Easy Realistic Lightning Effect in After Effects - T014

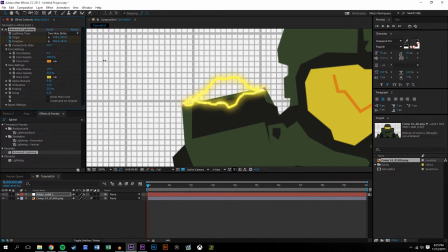234s
And then I like to make sure that the core is nice and dark for this application, but it really just depends
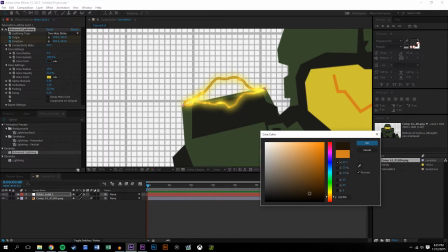243s
on what you need it to do or how you're going to be,
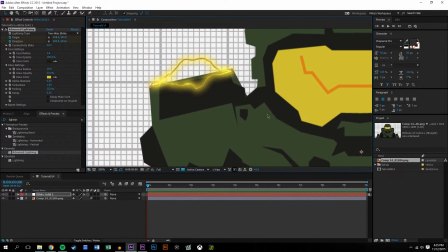248s
you know, doing your animation. So those settings look probably okay for this.
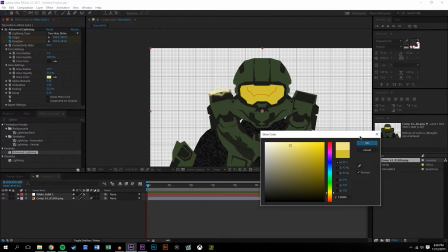256s
I might make the lightning a little more white. It doesn't really matter.
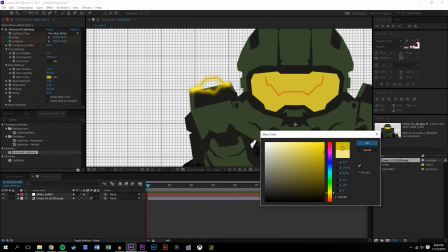260s
All you need to know is that the glow is the outside and the core is the inside. So let's see, just finding a nice kind of balance of colors.
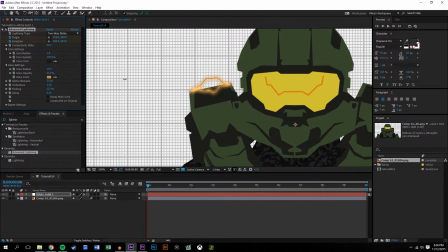275s
Again, this doesn't really matter. I don't know why I'm spending time on it. Alpha doesn't really change anything from what I've seen. I know what alpha is, but I don't appear to see any major benefits of using it. Turbulence, again, it just kind of is just how bouncy it is between movements.
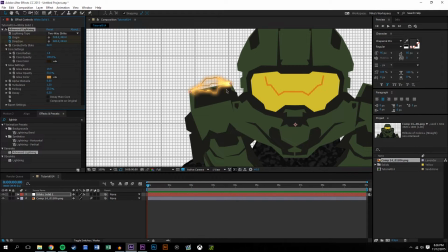293s
So you just might want to mess with this, but you'll want to do it like after you start moving the origin in direction. Forking is like, let me make this a little bit more clear. Forking is exactly how many bolts of lightning are like coming off of it. Again, this kind of is just ugly. I don't know how we wound up with such ugly colors.
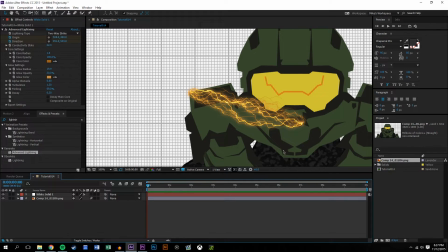316s
That looks a little better. That's a lot of forking. You might want to use this for something like the character from Star Wars or something. I'm just going to bring that down, though. We don't really need too much forking. Light forking looks good. And then you could have decay. So what I actually like to do is sometimes I like to have high decay with high forking.
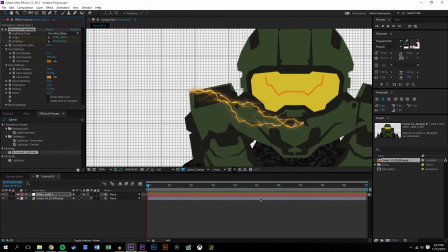335s
So like there's a lot of like little pieces kind of strung out, but they don't really, they're not very bright. So anyways, there's some expert settings in here. You may or may not want to mess with them. It's kind of up to you. For simple applications, you probably won't even need to do that. All you really need to do is kind of set this up.
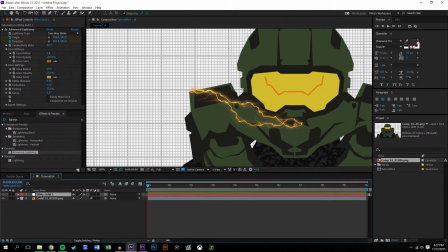353s
And once it's set up, you could just set the origin and direction. So in this white layer, I'm just going to rename it, right-click, lightning.
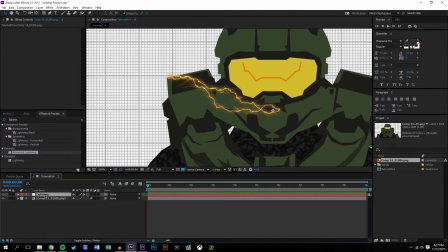363s
And now we're ready to start. So basically, I'm going to press U on the keyboard, on the lightning, and we've got our keyframes here.
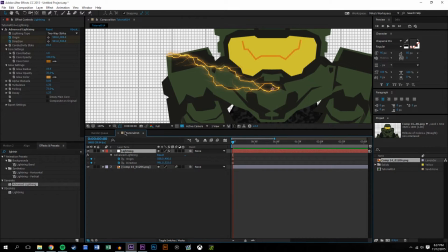370s
Whoa, what did I do? I just broke something. All right, we're back.
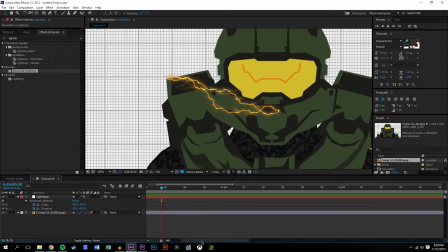377s
So now I have keyframes there, and then just what I like to do is really like every like 15 seconds, I like to change the position. So I'm actually going to change the original position of the origin. So I'm going to set the origin there, the direction there.
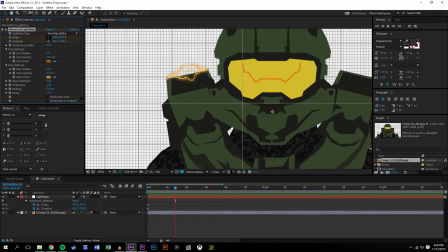396s
And after about 15 seconds, I'm now going to change the origin and direction. So I like to make them staggered.
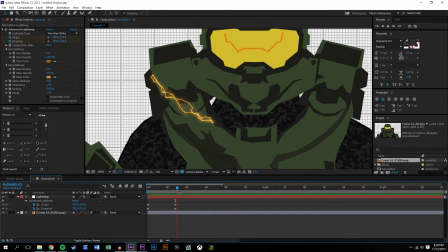408s
So I don't want like, I don't want them to both be going down at the same time. I think it looks cooler when one's faster. Again, it's kind of up to you. Whatever you'll want to do is kind of up to you.
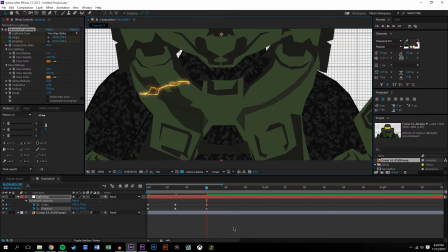421s
But yeah, you're just going to want to make sure that you properly put your origin and direction in I guess believable spots. What I like to do is I like to follow natural like lines. That way it makes it look a little more realistic and it takes a little bit less effort to,
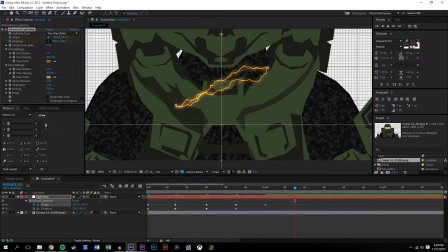441s
I guess, clean it up later or do work later. It just looks far more realistic, in my opinion,
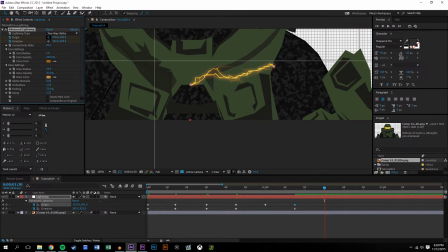449s
when you kind of make it just a little bit unnatural in terms of the way the movement works, but more natural in the way the lightning is touching and messing with,
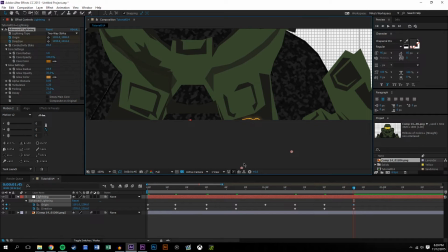463s
I guess, the surrounding environment. So for some reason, I can't get this off screen.
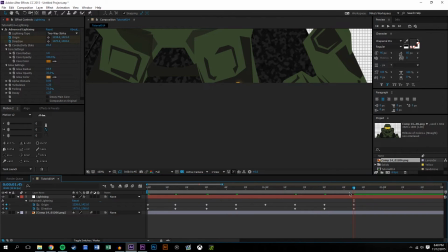471s
I don't know why. But anyways, that's fine.
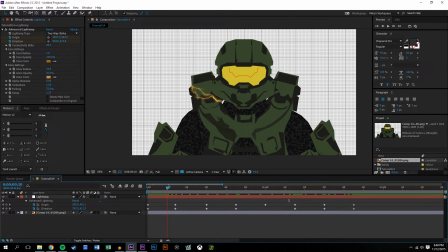474s
So what you'll see here when I zoom out is that the lightning kind of like travels kind of around his suit.